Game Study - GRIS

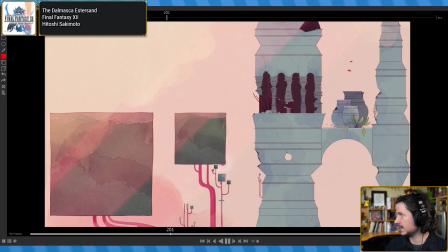think this was the double jump that I was looking at. Oh no, wait.
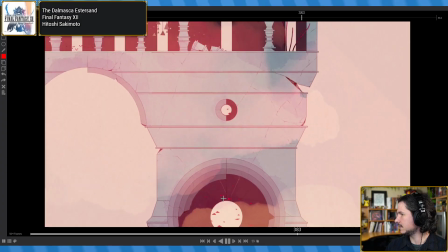Do I not have the bird? Oh, I should have the bird. Okay, there it is.
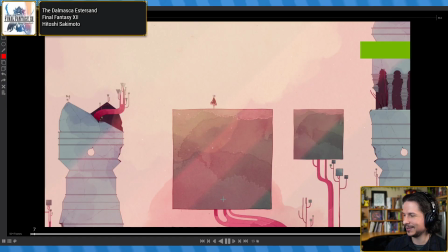That's what it was. It was the bird. Phew. I wanted that bird animation.
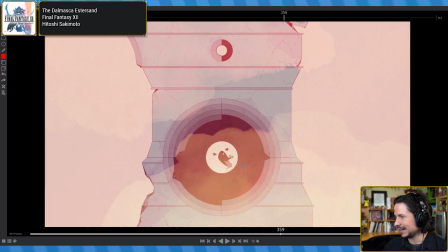Actually, right here, this is cool. Look at how much they're anticipating here, and then it just holds. Now, keep in mind the frame rate here is 30 frames per second, not 24. Not that it's going to make a huge difference in terms of the frames, but something to keep in mind.
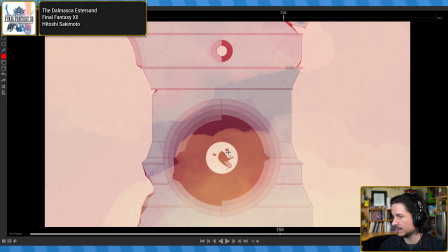So we get this big anticipation here. This is basically the characters jumping. You hit the button, they go straight into this. Now this is the first thing. I talk about this quite often when I talk about video games, but it's an important thing to keep in mind,
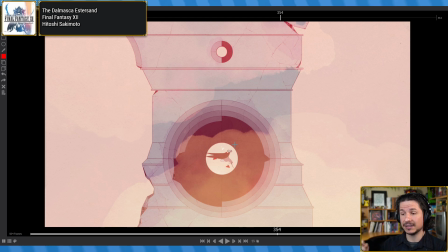is that when you're playing a video game, you don't need nearly as much anticipation as you normally would with other animations. So for example, right here, you can tell the moment I hit the button is right here,
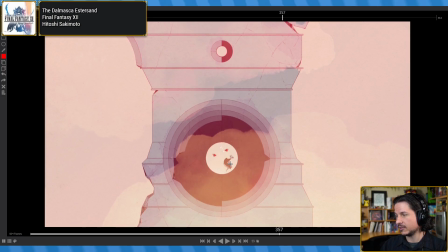and look at the big pop that then just kind of goes into this smaller little turn right there. The reason you don't need that is that most of the anticipation is you as the player anticipating to hit the button.
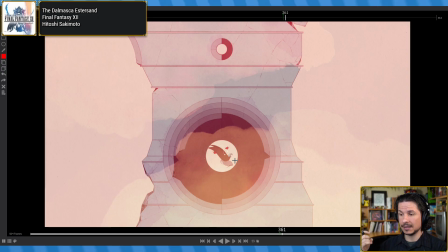So when you hit the button, what you want is instant feedback, or close to instant feedback, versus a long animation of anticipating. The only or an exception to this is when you have a character building up to a move,
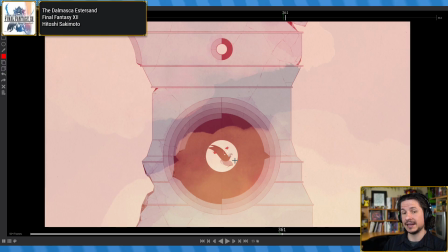but usually that's by holding down a button, which again is you as a player anticipating by holding the button. Now she goes to jump. Really nice reversal here. So you've got these nice lines right there.
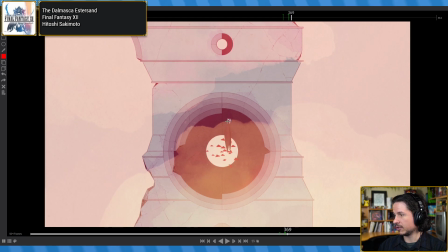Reverses through before going into this nice straight.
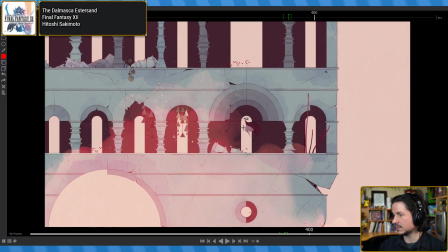And we get this nice motion upwards and nice clean overlap.
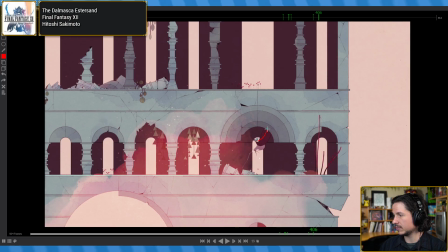So just kind of overlapping through, straightens out, and comes down.
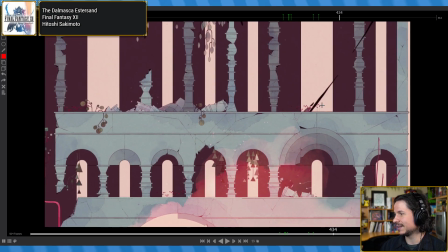Now here, the bird coming in. Look at that. In one frame, hits.
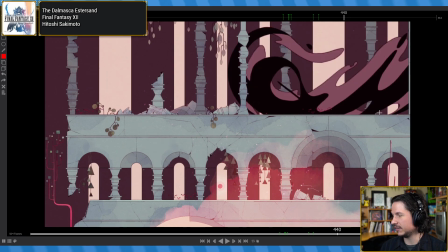So the bird, it looks like it's animated on 15s actually. Or not 15s.
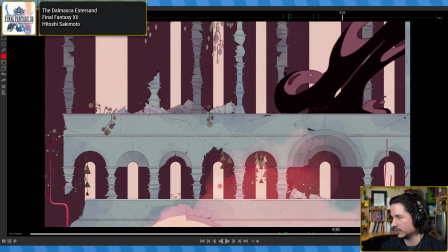It's 30 frames per second, so it's animated on 2, so 15 frames for the most part.
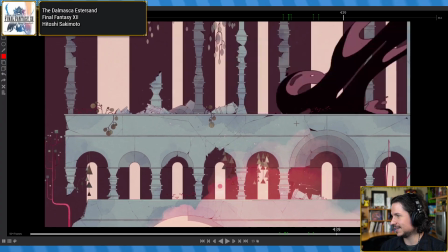Look at that. Oh, the detail in there.
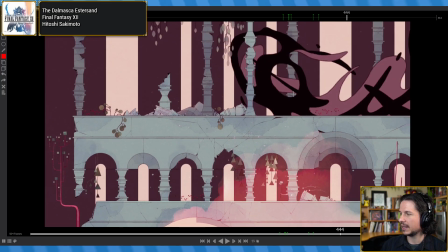Now, the big thing with shapes like this is it looks very complex, but you can break it down into much simpler forms.
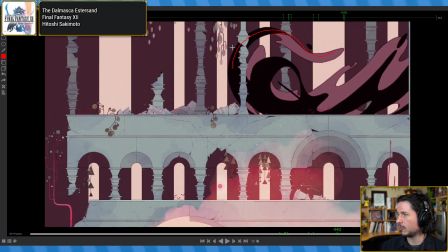So, for example, it's just this kind of wave pattern that goes through,
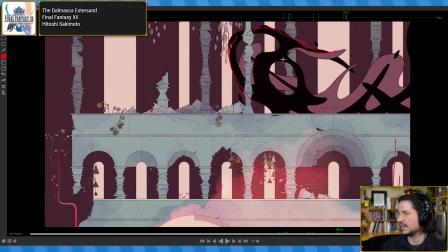and if you kind of watch it, it's just extending this wave that stretches through
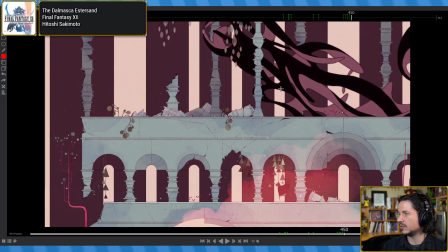and then kind of breaks open. So the simple form of it, even actually, let's simplify it even more.
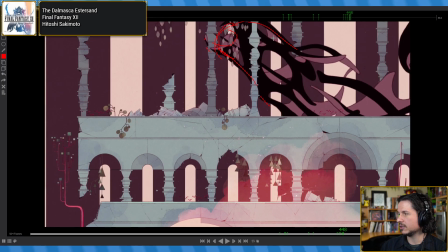Ignore the breaking open.
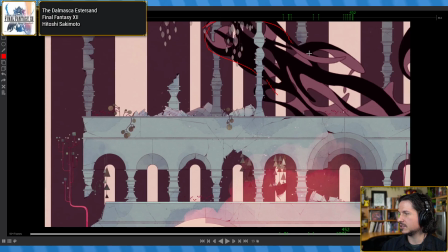It's just this form that kind of comes through and then evolves into the bird.
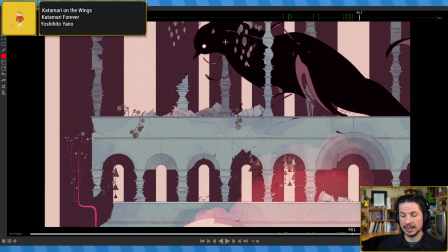So you're taking kind of a wave and just changing its form. The other elements of it are just kind of secondary.
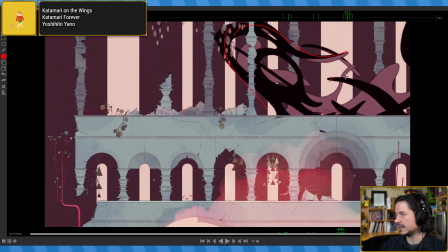So like this form here
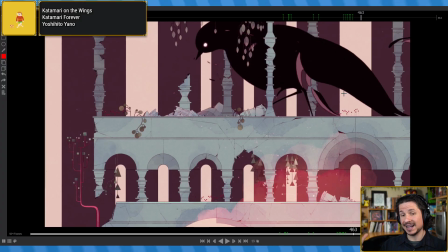it's all kind of, it adds on and layers on, but the main motion is
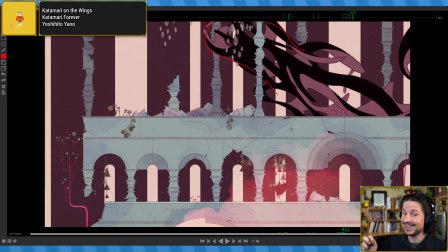actually not that tricky. I say that it's not that tricky. Oh, so simple. No, it's very complex.